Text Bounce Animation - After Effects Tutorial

In today's tutorial, we're going to be looking at how to create this bouncy text animation.
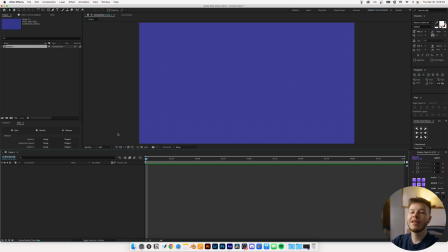(0:06)
With that being said, let's hop straight into After Effects. So in here, I have a 1920x1080 canvas as per usual, nothing special there, and at 24 frames per second.
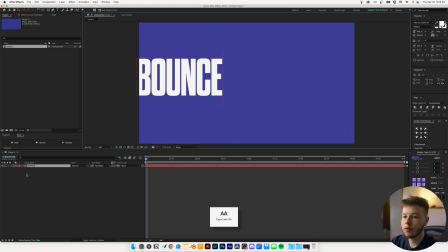(0:14)
First thing we're going to do is create our text layer, and I'm just going to name this Bounce. Just center this up like a bad boy.
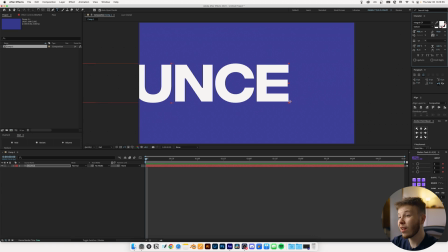(0:20)
Change the font to Integral just because I like it a little more. Sorry, Dharma.
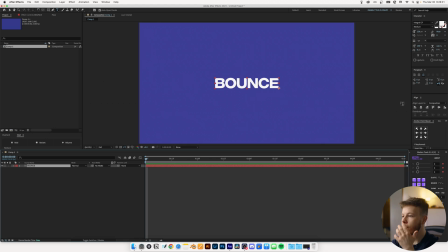(0:25)
Scale it down a little bit just for some much deliciosa. so and then once we have that centered up and have the text aside we want it to be i'm going to right click on the bounce text and create shapes from text i'm going to rename this first layer to guide just so we have it in case we need it and then i'm going to use the motion tools plugin which is free i highly recommend getting it and extracting all
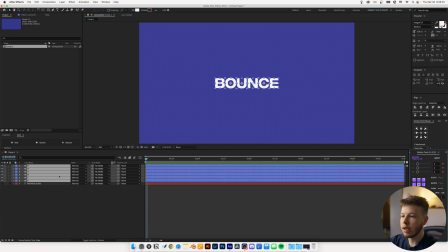(0:45)
the shapes from the shape layer this is going to make it so much easier animating what we want to animate next thing we're going to do is we're going to hide all these layers i'm just going to keep the b i'm just going to center this up because that's the first thing we want to work with.
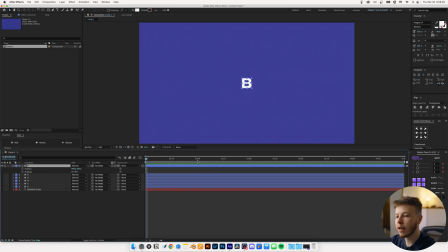(0:57)
So I'm going to open the position and rotation parameters just by clicking P and R and then I'm going to keyframe the position and then I want to envision what a bounce might look like. So I want to go back a little bit. I want to take this down a little bit and then go back a little bit and up a little bit and then go back and down.
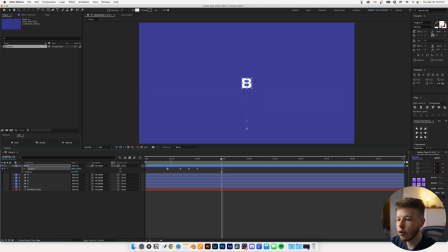(1:18)
So now we have this. So we already have the foundations of a little bounce. So now we just need to finesse the keyframing a little bit to give it a little bit more impact. I'm going to start by highlighting all of them and just using flow to ease my keyframes. And then I'm going to open the speed graph editor.
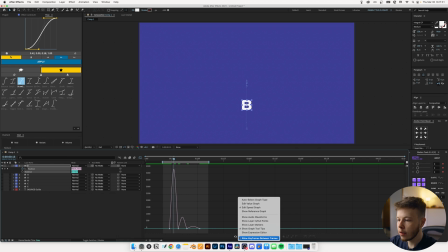(1:34)
And I use the speed editor just because it's a little nicer for me.
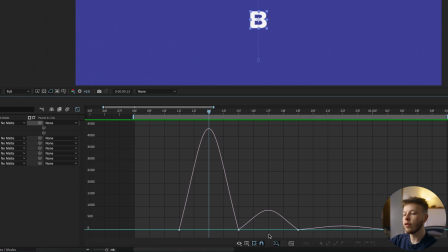(1:40)
And I'm just going to zoom in here so I can see what we're doing. So the first thing I want to do is I want to drag all these bottom keyframes that are at the bottom. I want to drag them up. And that just keeps the momentum flowing through. so it doesn't come to a complete stop it just kind of carries that momentum forward and that's one thing
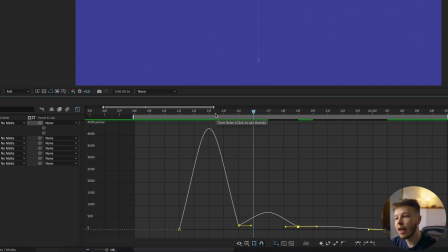(1:56)
that helps sell your animations a lot is just using that little bit of momentum to make sure it doesn't look like it's a robot that's making them so just keeping the animation flowing making it seem more organic rather than coming to a complete stop then starting an animation again so already just by doing that we
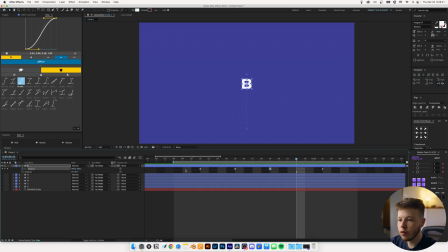(2:12)
have a way nice animation now I do want to drag out the final keyframe just a little bit and move this back a little bit maybe just to give it a little bit more time to settle and relax in so just like that we have something that looks way
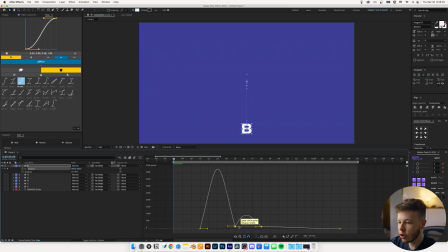(2:27)
better now I'm just going to take this middle part and I'm just going to scoot this a little closer just so we get a little bit more impact here so playing that back we now have that so that just gives it a little bit more impact nothing too crazy and we can also finesse our initial animations.
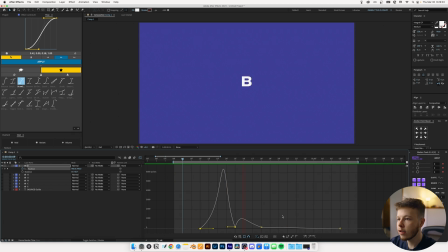(2:45)
I'm just going to highlight this and just move it in a little bit. So now we have just a little bit more impact, just makes it look a little bit more dramatic. Now the next thing I want to add to this is some rotation and I want the rotation to end right about here. So I'm going to keyframe it and just go back to the beginning and type minus one.
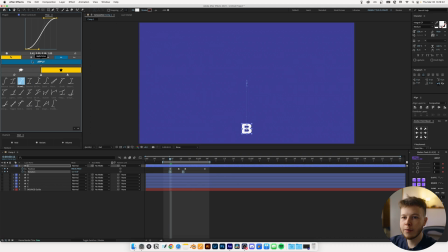(3:02)
So now if we ease these key frames as well, let's have a look at what we have. So now we just have this slight spin, boom. And then as it comes up it kind of settles into its own pretty simple animation already but we already have the basics of abouts.
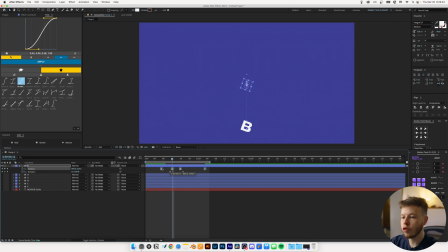(3:17)
It is a bit fast for me so I'm going to select these position keyframes and hold alt while dragging it and that's just going to space out the keyframes evenly and then I'm just going to move these back a little bit and just adjust the rotation to fit the new time we have. So playing that back we just have a little bit more simple nothing too crazy
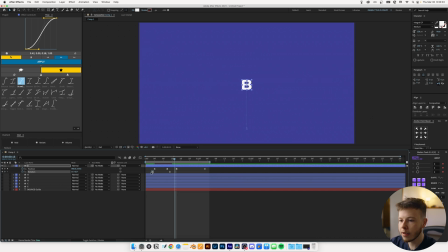(3:38)
and I'm actually just going to move this back one and then this a little bit more just so the rotation starts a little bit before because what I'm going to do is I want to get to a point where it has picked up some momentum and then I'm just going to shorten the layer to start right there
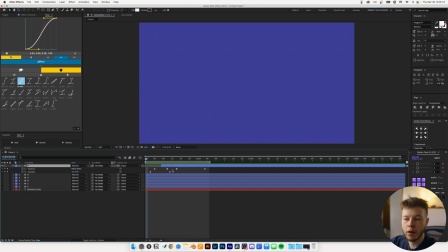(3:54)
just because I don't want that initial boring slow pace so I just want it to come in boom and that just adds a little bit to it now I do want to drag this out just a little bit it's a little bit fast. Just like that, we have a pretty simple animation.
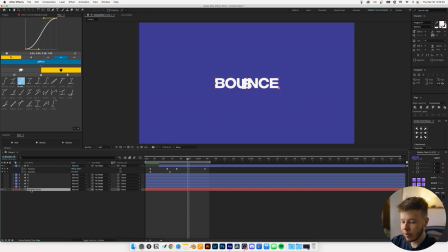(4:08)
What I'm going to do here is I'm going to use our guide layer. I'm going to turn it on. I'm just going to set the opacity by clicking T and setting it to 10. And then after it has settled, I'm going to click on it.
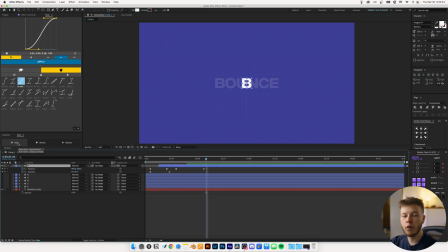(4:22)
I'm going to create a null. Now you can create a null normally in Linkit, or you can use this void plugin from BattleWax, which is free, which is just an easier way of creating nulls.
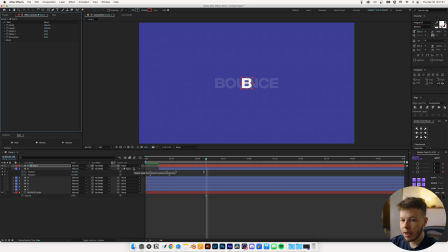(4:30)
But I'm just going to click the void which is basically a null and then I'm going to use this to animate the rest of the beat.
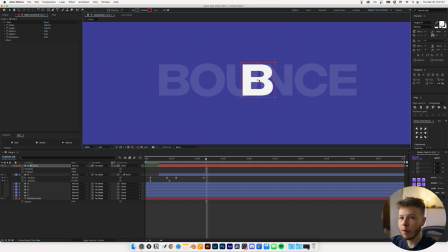(4:36)
So the first thing I want to do here is I want to change the anchor point to be at the bottom corner. The reason for this is I want this to slide to the left into its spot but I want to add a little bit more movement to it so we're going to overshoot it just a little bit kind of like it's almost breaking really hard and tipping over and then settling back down.
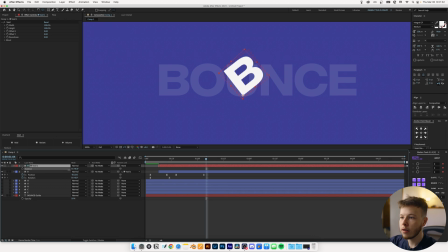(4:56)
By setting the anchor point down there we can if I pull up the rotation it'll rotate around that so we can create kind of like and then settle back down.
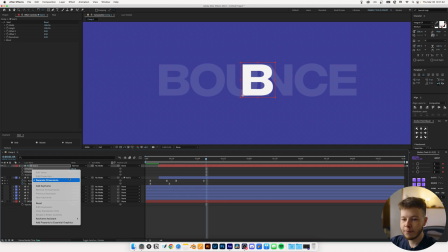(5:05)
I'm gonna keep the position and rotation so I'm just gonna I'm gonna unseparate these just because I like having them together in this instance.
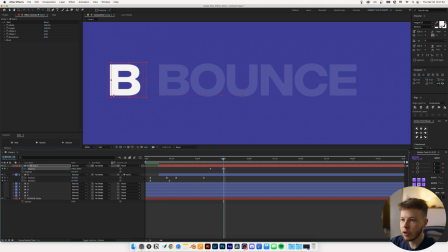(5:12)
Keyframe the position move forward a little bit and just scoot it into its place right there. As this comes in, I want to keyframe about here. I'm going to keyframe the rotation and overshoot it,
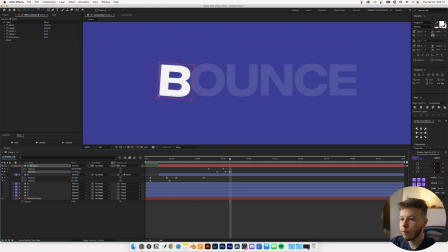(5:27)
so it kind of woom and then bounce back down a little bit and back to zero. So now we have this.
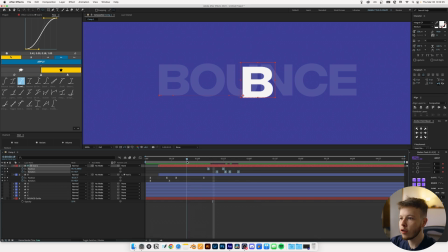(5:38)
We want to adjust the timing of this a little bit so I'm just going to ease all of them and one thing I'm actually going to do is I want this to have the position to start happening as soon as this happens, just so we carry that momentum forward. You can do more than one thing at a time. You don't have to wait for one animation to be over to start the next one.
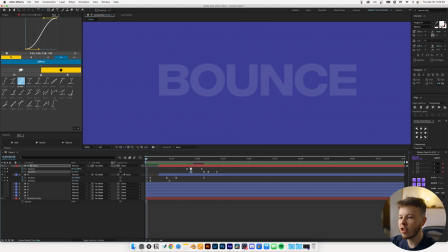(5:54)
I think I want to drag this rotation out a little bit so it starts building up that just a little bit more, just to create some anticipation almost, and then we get that break.
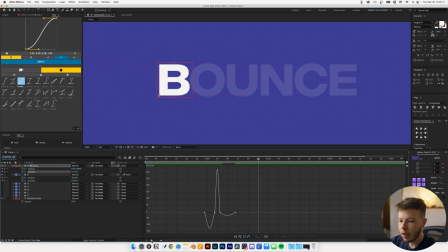(6:03)
A little bit more time to settle, and I'm just going to go into our rotation, and I'm just going to move these keyframes down a little bit because as we talked about we want to carry that momentum so now we have that and i'm just going to go into my position and just
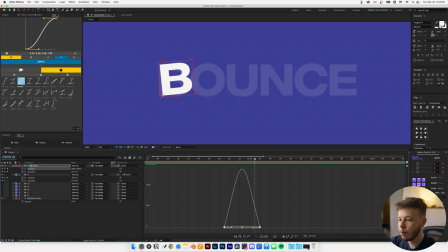(6:20)
have a look at what we have here and maybe i want to speed it up right at the end just to create that impact that would then force it to kind of overshoot a little bit if that makes sense so by slowly picking up the speed and hitting just about the high as
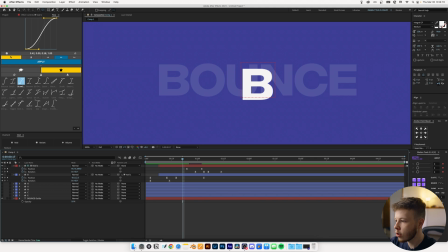(6:36)
it comes to the stop if I just zoom out here and just adjust my comp so we can see what we have so if we play
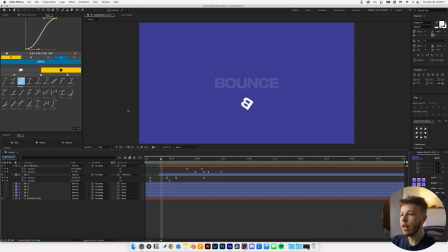(6:42)
back this is what we have next bit I want to do is I want to animate the rest of the text once this starts going back I want the rest of the text to bounce up just to keep the animation simple but still keep some visual interest so I'm just going to hide all the rest of my layers I'm going to select my layers click p and r and then I'm just going to keyframe the position first I'm going
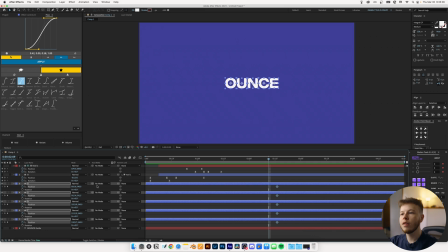(7:00)
to move this forward a little bit I want to be able to see my layer, so I'm just going to un-highlight, kind of emulate the same bounce that we had previously for the B. So I'm going to go down, I'm going to go back a little bit, I'm going to go up and go back a little bit, and down. I'm going to take these keyframes, move them out a little bit, take the rest of these,
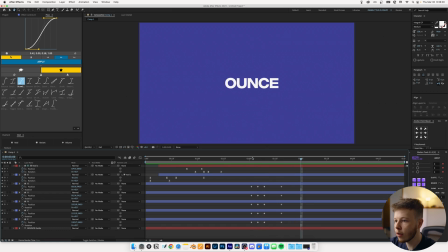(7:19)
move them a little bit closer, just so we have that time to settle, just so we get that nice little settle. Select all of them, ease them, now we have this. it's a little bit too long to settle so if we do this it just looks a little bit better it still looks very mechanic so that's
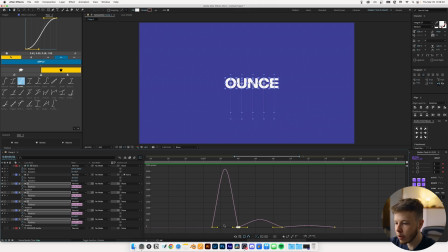(7:37)
what we're going to go in and lift up our points down here so i'm just going to select these and just move them up so if we play that back again we have a pretty decent bounce and it really doesn't have to be much harder than that especially when you combine it with a bunch of moving elements everything doesn't necessarily have to be perfect we're going to add some rotation to it as well.
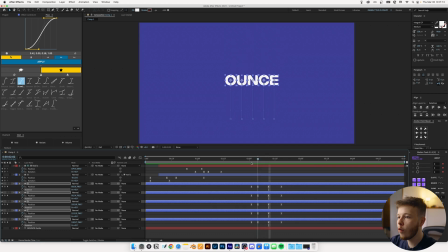(7:57)
So I'm just going to command click all of these rotations. I want the rotation to come up, boom, boom, boom. And as it gets to about here, I want the rotation to end. So I'm going to keyframe that, go back and set them to minus one. So if you play back, we have a rotation, but I want to create some variations.
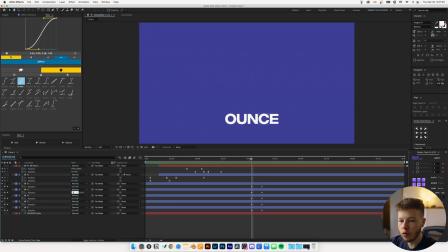(8:12)
So every other one, I'm just going to set to one just to get some counter movement.